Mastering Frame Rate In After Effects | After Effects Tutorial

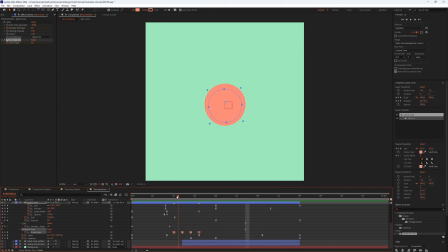the frame rate of the circle is so much lower that the audience just has to look at it. They are less. So if you look at this animation now, you're going to be less inclined to look at the outer, because you're like, why is the ball so framey?
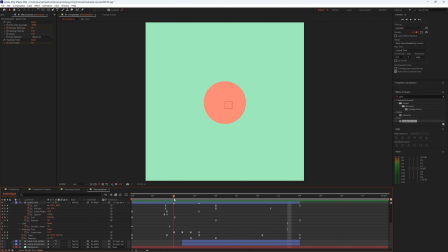So it's like, oh, you don't see, like, you know that you don't see the outer as much. It's still there, but your attention is just a bit divided at the same time, like that.
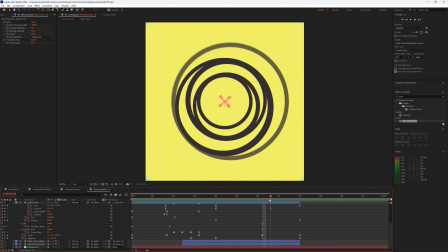Then let's say over here to here, I want no more attention on the ball from this frame. So I want no more attention from here to here. So now I can come back to my posterized time, make a keyframe.
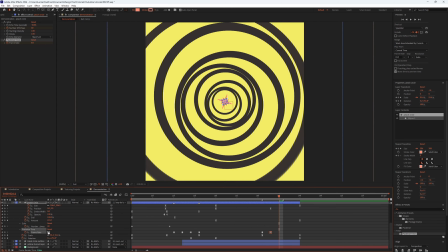Let's say I want 8, 10, 12 over here.
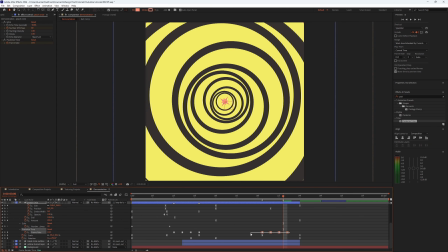6, 8, 10, 12. But I want it to end here. So Alt left click furthermost.
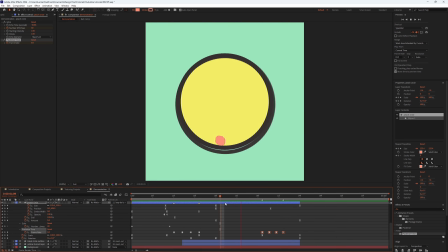So that it gets back to normal keyframe. So normal frame rate at the end. So we go from high to low to high.
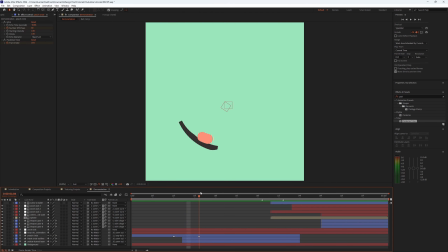Now let's say that I want the attention to go from the ball to the outlines here, the tunnel outlines. Let's say I really want the viewer to look at the outlines because I put a lot of work into it. Now let's go from where it starts, which would be here.
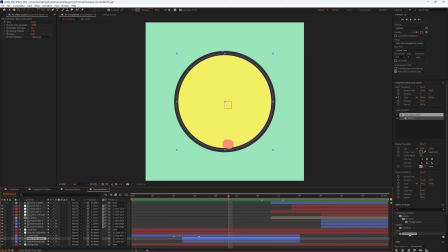Have the outline over here, this layer. I'll add my posterized time. So that's 12.
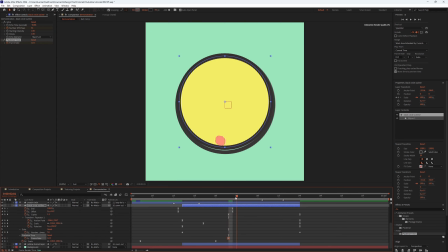Now let's say I want to go to, I don't want it to be as framey. So let's say I want to go from 12, 10, 8. So let's say I want to go to 8 FPS for the tunnel. So now I'll get something like this.
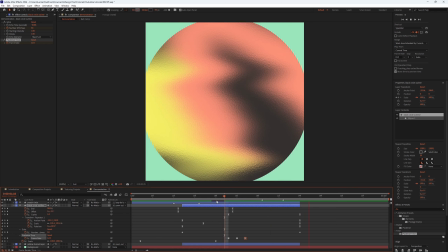Oh, mistake. Yeah.
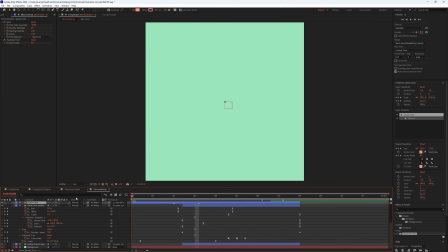or maybe not 8, maybe let's try 6 instead. It really depends on how like the frame rate used, because if you don't use a proper frame rate,
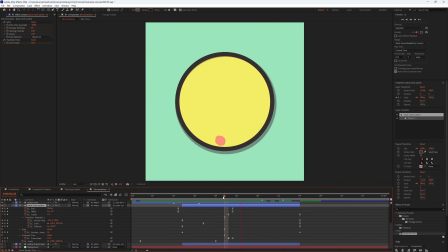it may end up just making it look a bit worse, or it may distime it from the rest of the animation.
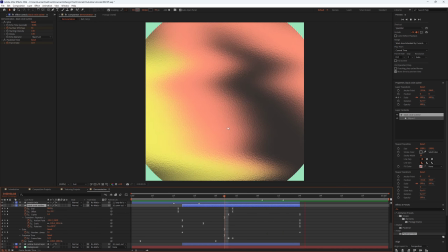So yeah, so let's say I want to keep it like this. I want it to be shaped like this, and I want the background to follow in the same frame rate.
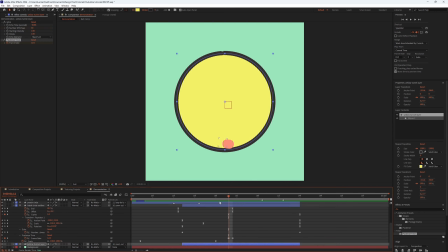So I'll just copy these 2 keyframes and paste it on the yellow layer so that they follow the same timing like this. So if I play this,
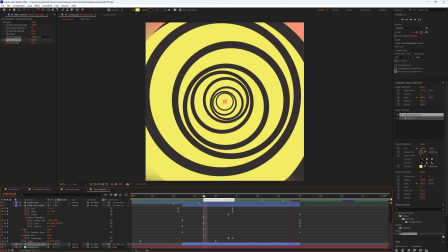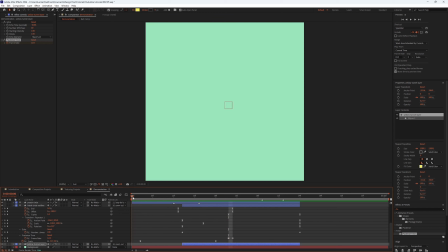so now we have it going from the main focus, goes from the circle. So the main focus is a circle, but with no frame rates playing around. Then with 2 objects, we wanted to stay on the circle, so we reduce the frame rates of the circle.
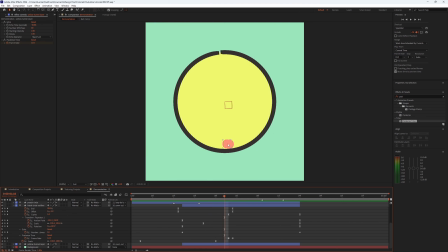Now we wanted to go from the circle to the outline, to the tunnel.
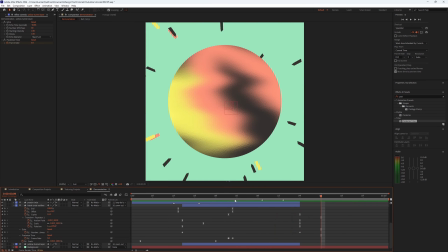So we do that by reducing the frame rate of the tunnel, and we increase the frame rate of the circle like this.
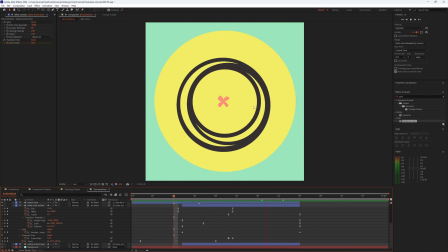So now you're inclined to just look at the tunnel every single time.
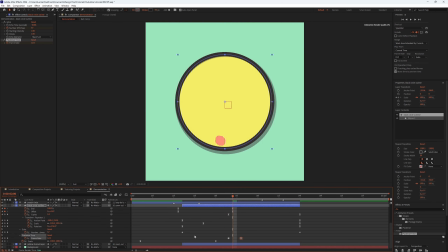We can instead, for example, I can change this from 12, 10, 8, and 6 so that it's more gradual. Keyframe it, paste it on the other yellow layer.
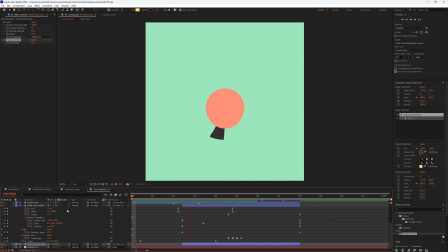So now we'll get this. So that it's more like, it's a more subtle, a bit more subtle of a change. Even though it's still drastic, but subtle enough. So you get something like this.
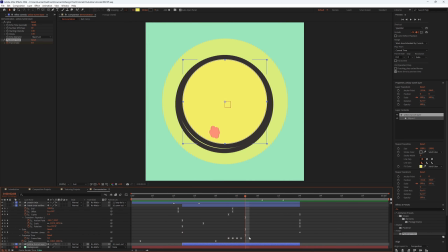If you want as well, you can delay it. So let's say I want to delay it here. Here it's instead.
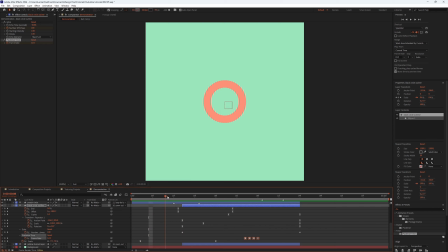Yeah, so let's say I have that. So circle, low frame rate circle to keep the eyes on the circle.
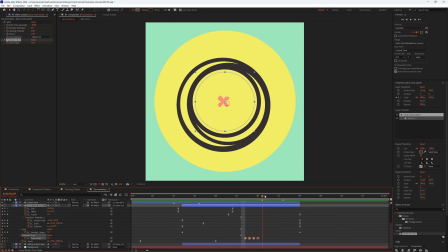Increase the frame rate of the circle, but decrease the frame rate of the tunnel, because I want the focus to be on the tunnel now.
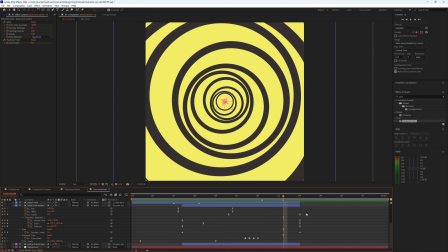Now we get back to this, the next scene.
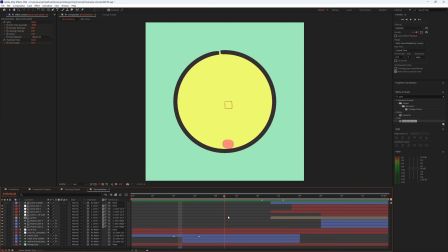So right now we've done guiding the viewer's eyes, and we've done layering a little bit as well, because we've layered some keyframe changes as well. Now we're on this part. This is where we'll move into more texturing.
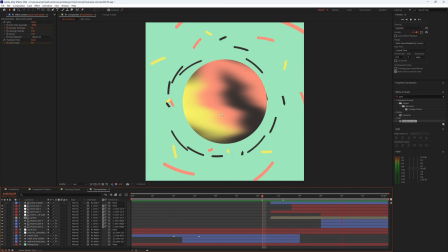So I want the texturing of this ball to be very noticeable to the viewer.
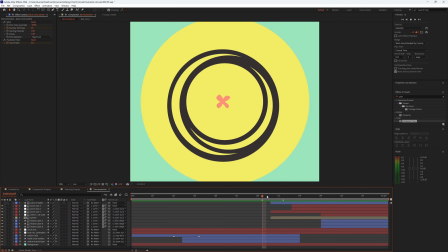And there's 2 ways I could do this. I could so I have this comp.
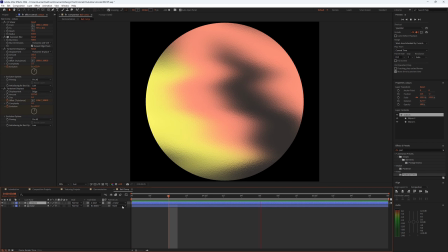I could increase the speed of the texture moving around in a circle, which is just 2 layers, 2 gradients,
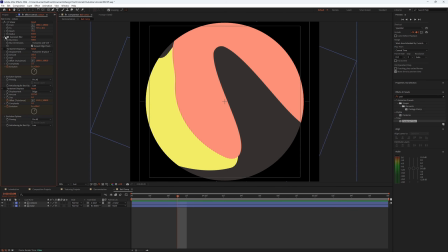2 shapes, smeared, blurred, and then 2 layers of turbulent displays to get this effect.
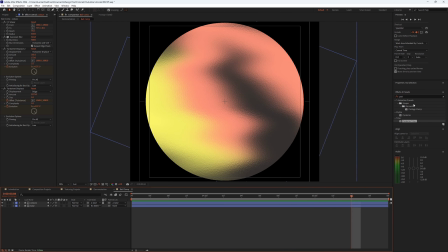Now what I could do is I could increase the speed of the animation, but it might be too much, or I could reduce the frame rate of the animation itself.
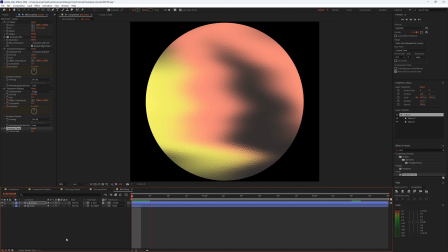Let's say instead I want this to be 6 FPS. Now it looks like this when it's animating.
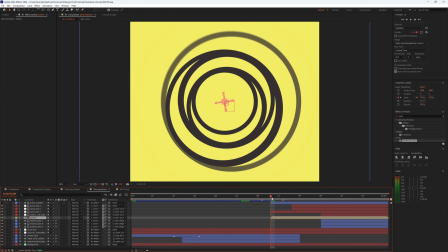So if I do this, it means that the sphere itself is animating in 12 FPS,
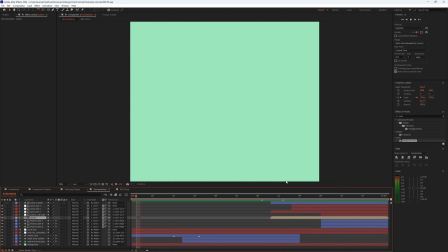but only the texture is animating in 6 FPS. So you get details like this, where it's like the texture is on a time lag,
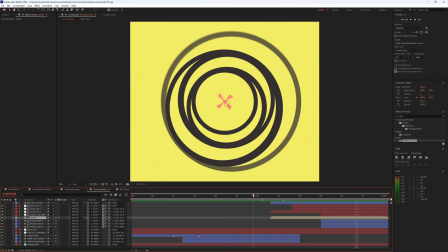and it helps like just make it more noticeable that it's an animated texture like that.
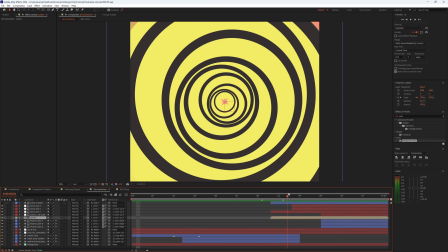Now let's say, so yeah, I want the focus to be on the texture here.
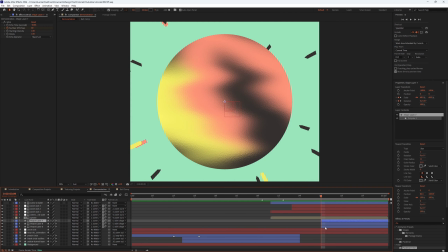Now when these objects come in, I want the focus to be, so when they spin around, I want them to be the focus. So we can start them off with 6 FPS like this, and we'll wait for it to load.
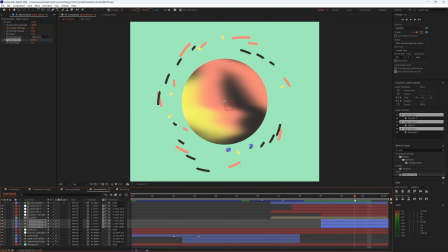Yeah, so after then, if I want to, at this point I want the frame rate to increase, I'll go get my frame rates, 8,
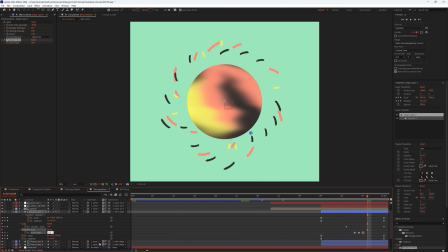10, 12, and then I'll copy this and paste them here.
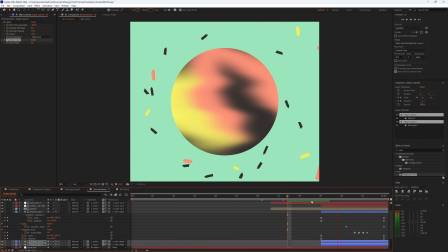So yeah, let's say that now that these ones have come in, I also want the frame rates of these.
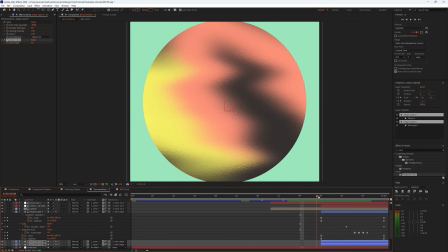Or let's say I instead want you to focus on just the black ones.
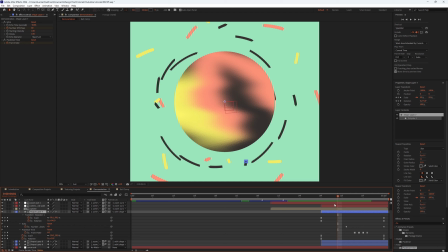So I'll go and find the black ones, which is these ones, and I would keep them at 12.
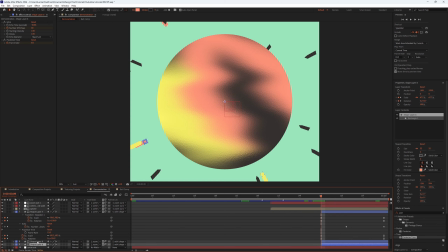Sorry, I want you to focus on not the black ones. I want you to focus on the yellow and the pink, since they're harder to see just by the fact that they blend more into the background.
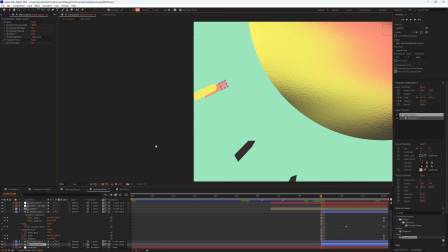But the blacks are not as important.
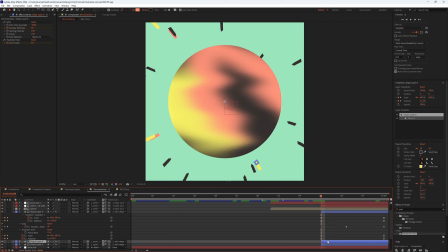So I would do instead is that I would reduce the frame rate of the pinks, the pink and the yellows, and leave the frame rate of the black normal. So now you are looking way more at the pinks and the grays just because of how delayed they are than the blacks, because they look normal.
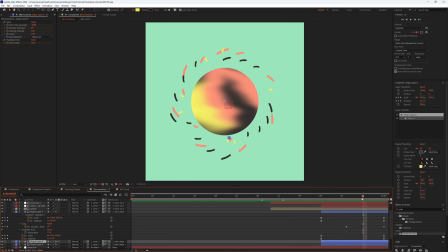And let's say that for this final zoom out, I want you to just beam your eyes at the center of the screen, just beam your eyes at this. I want you to see these going like a lot. So what I would do is keyframe my frame rates 10,
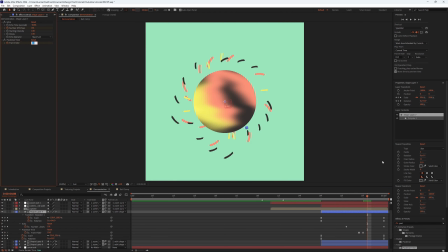8, 6. So now every single object animating out is all on 6 FPS except for the animation of the sphere. The animation of the texture is at 6 FPS, but not the animation of the sphere. So at the end you'd get something like this.
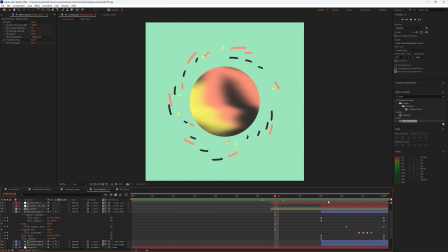So you can see the big difference between at the start when you had just no posterized time and when you did.
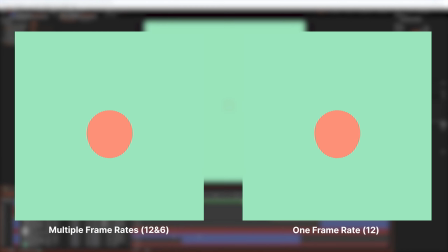I'll put a comparison on screen right now so that you can really see the difference between the two.
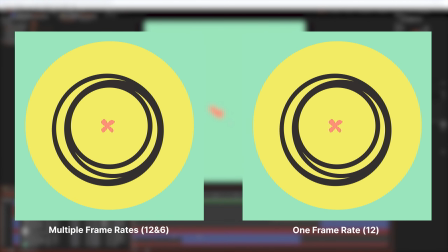But you can see that like there's more purpose, like it feels like there's more character in the animation that has more frame rates.
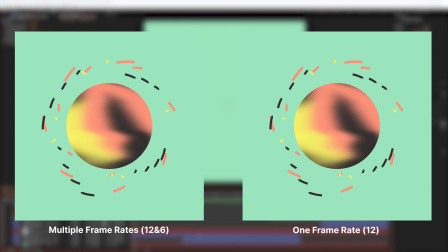Like you can, like I said before, back to the first slide, like you can guide the viewer's eyes more,
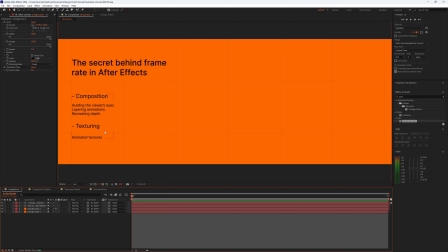you can layer your animations more, you can create more depth by guiding the viewer's eyes more. And animating the textures, it can just help
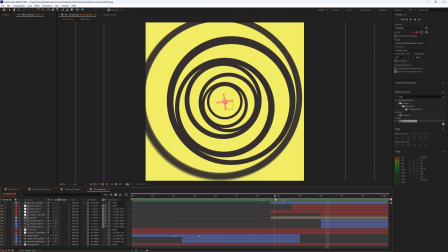give you a next step in terms of how the texture animates and how the animated texture looks.